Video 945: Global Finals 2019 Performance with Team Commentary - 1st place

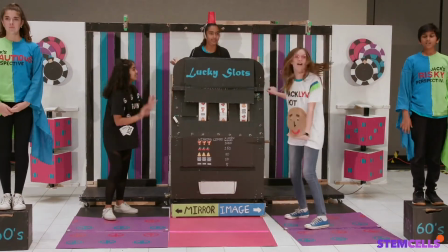[4:19] I'm irresistible. Take my arm, take a spin. You never know what you might win.
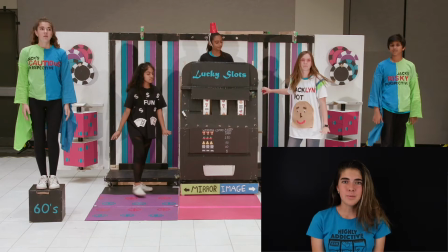[4:24]
The second team choice element is our slot machine. It has a combination of sound effects, blinking lights, and mechanical motion.
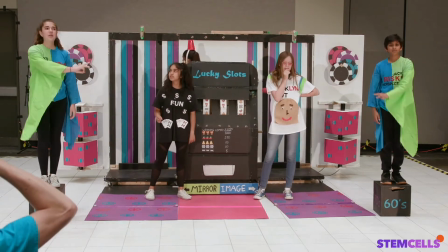[4:32] The slot machine is in the 1960s with a 3% chance of winning. We are sure to lose. That is my point of view.
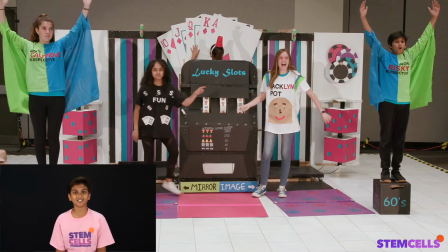[4:38] Well, my perspective is that we need to gamble.
It is good to assess your staging to make sure your characters and props can be seen at all times. character staging can be more than just left to right for example notice in this scene how we also arrange characters from front to back and at different heights winning
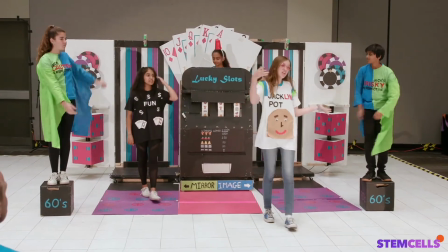[4:55]
biggest fun winning the jackpot should I sound out of sight I'll only play for
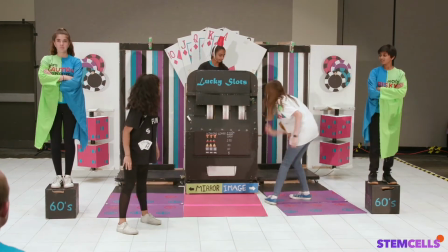[5:00]
a little while then split this is the first of
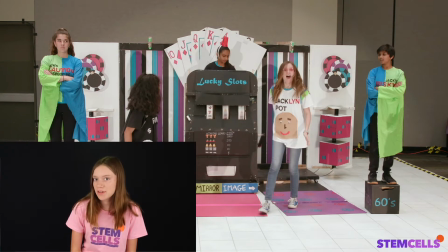[5:04]
three songs in our performance the songs were not specifically scored but they're fun to do and entertaining for the audience
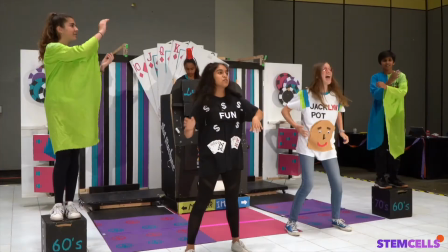[5:10]
the songs
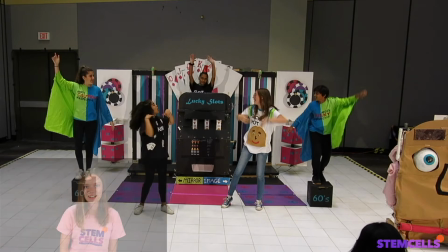[5:20]
relate to each of the addiction phases and the melody is a popular song from that decade sometimes
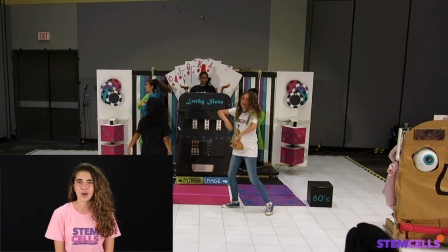[5:29]
being very direct in the script is helpful for the audience for example watch how we draw attention to our scored face and brain prop. We also reinforce that this prop is a representation of the main character.
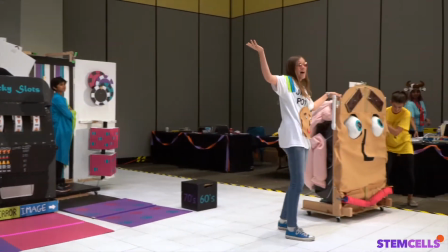[5:42] Look at my face! Eyebrows up, mouth smiling, it's all because I'm winning!
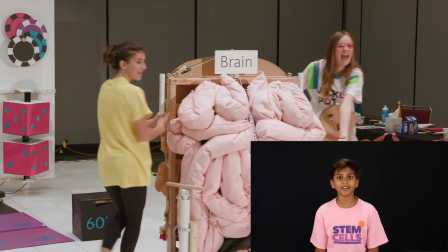[5:47] I can't even begin to describe what's going on inside my head!
As the dopamine character introduces herself, notice how she is acting with both her voice and her movements.
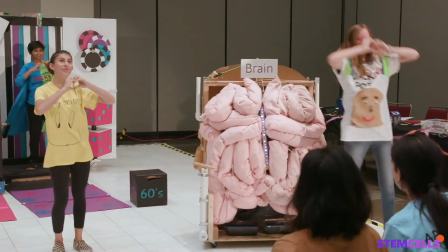[5:57] I can! You need me, you love me, and gambling's the way to get me!
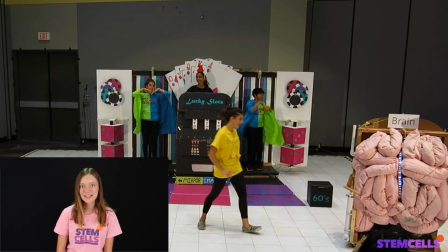[6:02] I'm dopamine, a neurotransmitter that makes you happy.
One of the challenge requirements was to integrate medical research. We do this several times in the performance. We also show one of the elements in our technical prop.
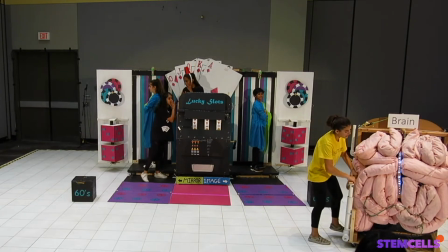[6:14] Winning slots caused the reward systems in your cranium to squirt me to various regions of your brain.
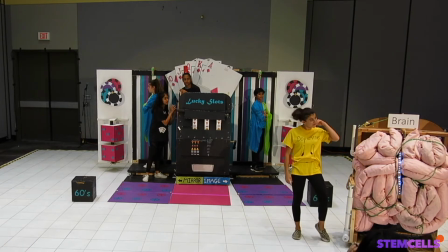[6:20] This caused a wave of satisfaction that spread across your face. If you want more of me, just keep gambling.
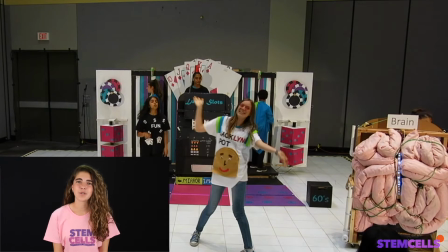[6:27] I must have a talent for winning.
Here comes a set transformation. We used something called a null cipher to make the backdrop change color.
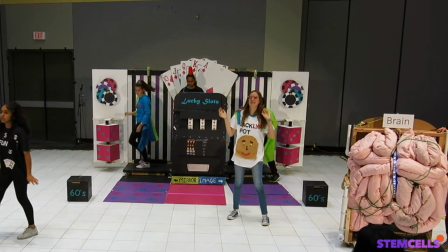[6:35] Winning! The first stage of my plan! Jack continued to gamble for many more years, making me even more powerful.
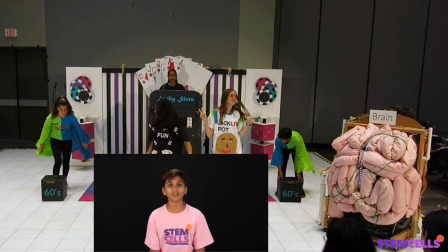[6:42]
We used these boxes to help our audience understand that our story has moved to a new decade.
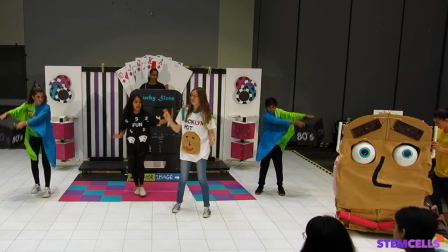[6:47] Now it's the 1970s and Jack experienced the second stage. Losing!
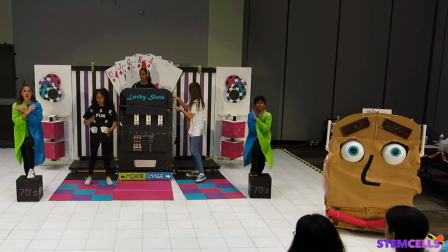[6:53] We are losing 97% of the time! We are not having fun! And it seems like things were less colorful!
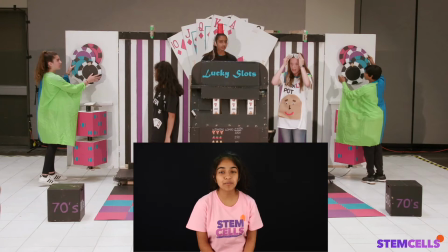[6:59]
The slot machine character was scored for dynamic portrayal, so we made every line start with a rhyme.
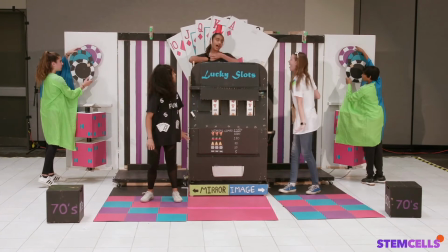[7:05] Don't be afraid, for I have a new upgrade!
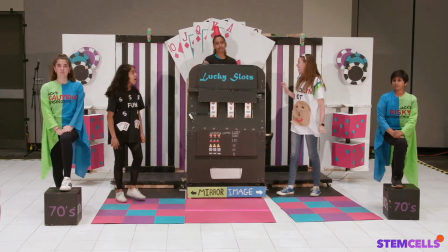[7:08] Based on the Skinner's Box Psychology study, I've been approved to pay out 45% of the time, so people play longer.
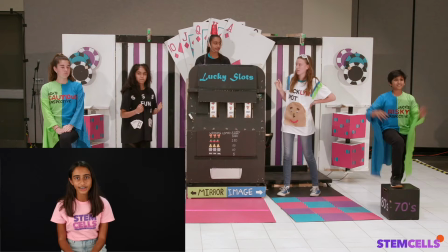[7:15]
We transformed the slot machine's appearance and function throughout the skit to be relevant to the decade.
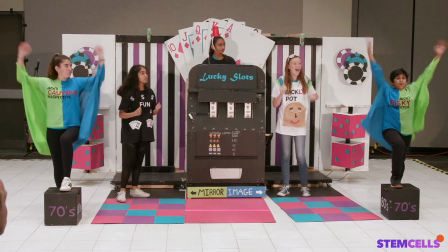[7:20]
Here comes the transformation.
That means we will win more often! This match to that button looks fun!
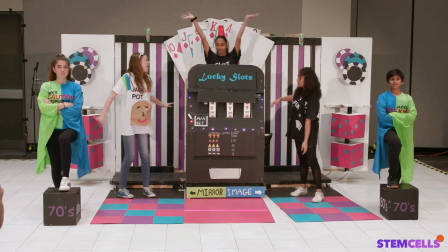[7:26] Just push the button to play. I'm not. Electro-mechanical. Yay. And look at my highly attractive lights.
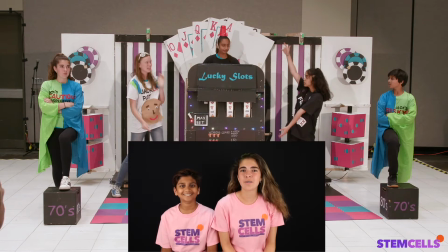[7:33]
The risky and cautious characters perform the entire skit in Mirror Image. This meant one of the scoring elements.
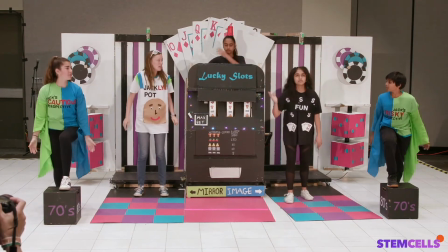[7:39] Risk perspective. Big bets are dangerous. What if we hit the jackpot? Max's bet wins a lot more!
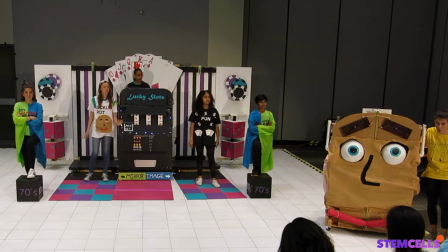[7:46] Do we have to risk everything? Small bets aren't enough anymore. Bigger bets are needed for me to create the same emotional high.
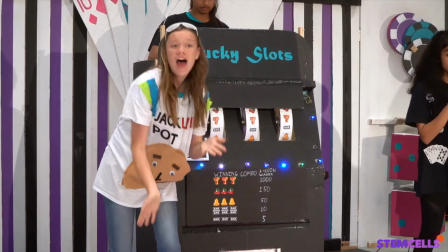[7:53] I'm on a roll. I'm gonna bet Max.
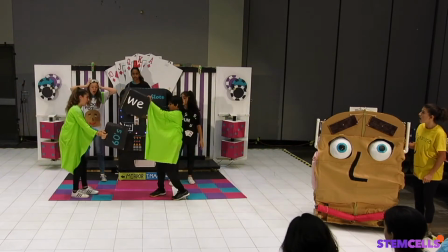[7:59] You just won a little, but not as much as we bet. We lost, but we came so close.
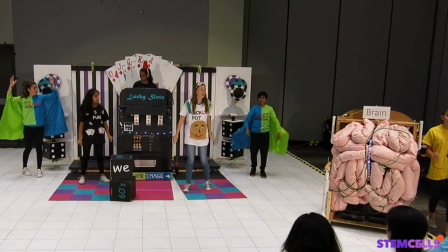[8:06] We need to roll the dice. We will win big next time. Because of the plentiful little wins, I've been showering the brain with dopamine.
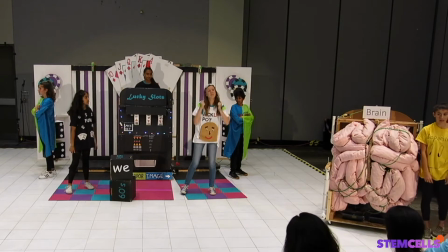[8:15] It's harder now to keep it happy. Give me another try. I need to break even.
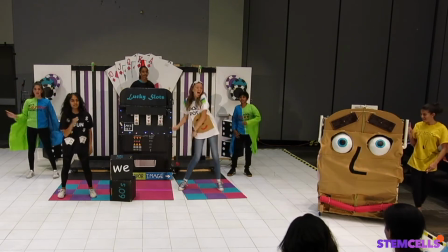[8:20] I plan to be alive, be alive. All my cash, I will revive, will revive.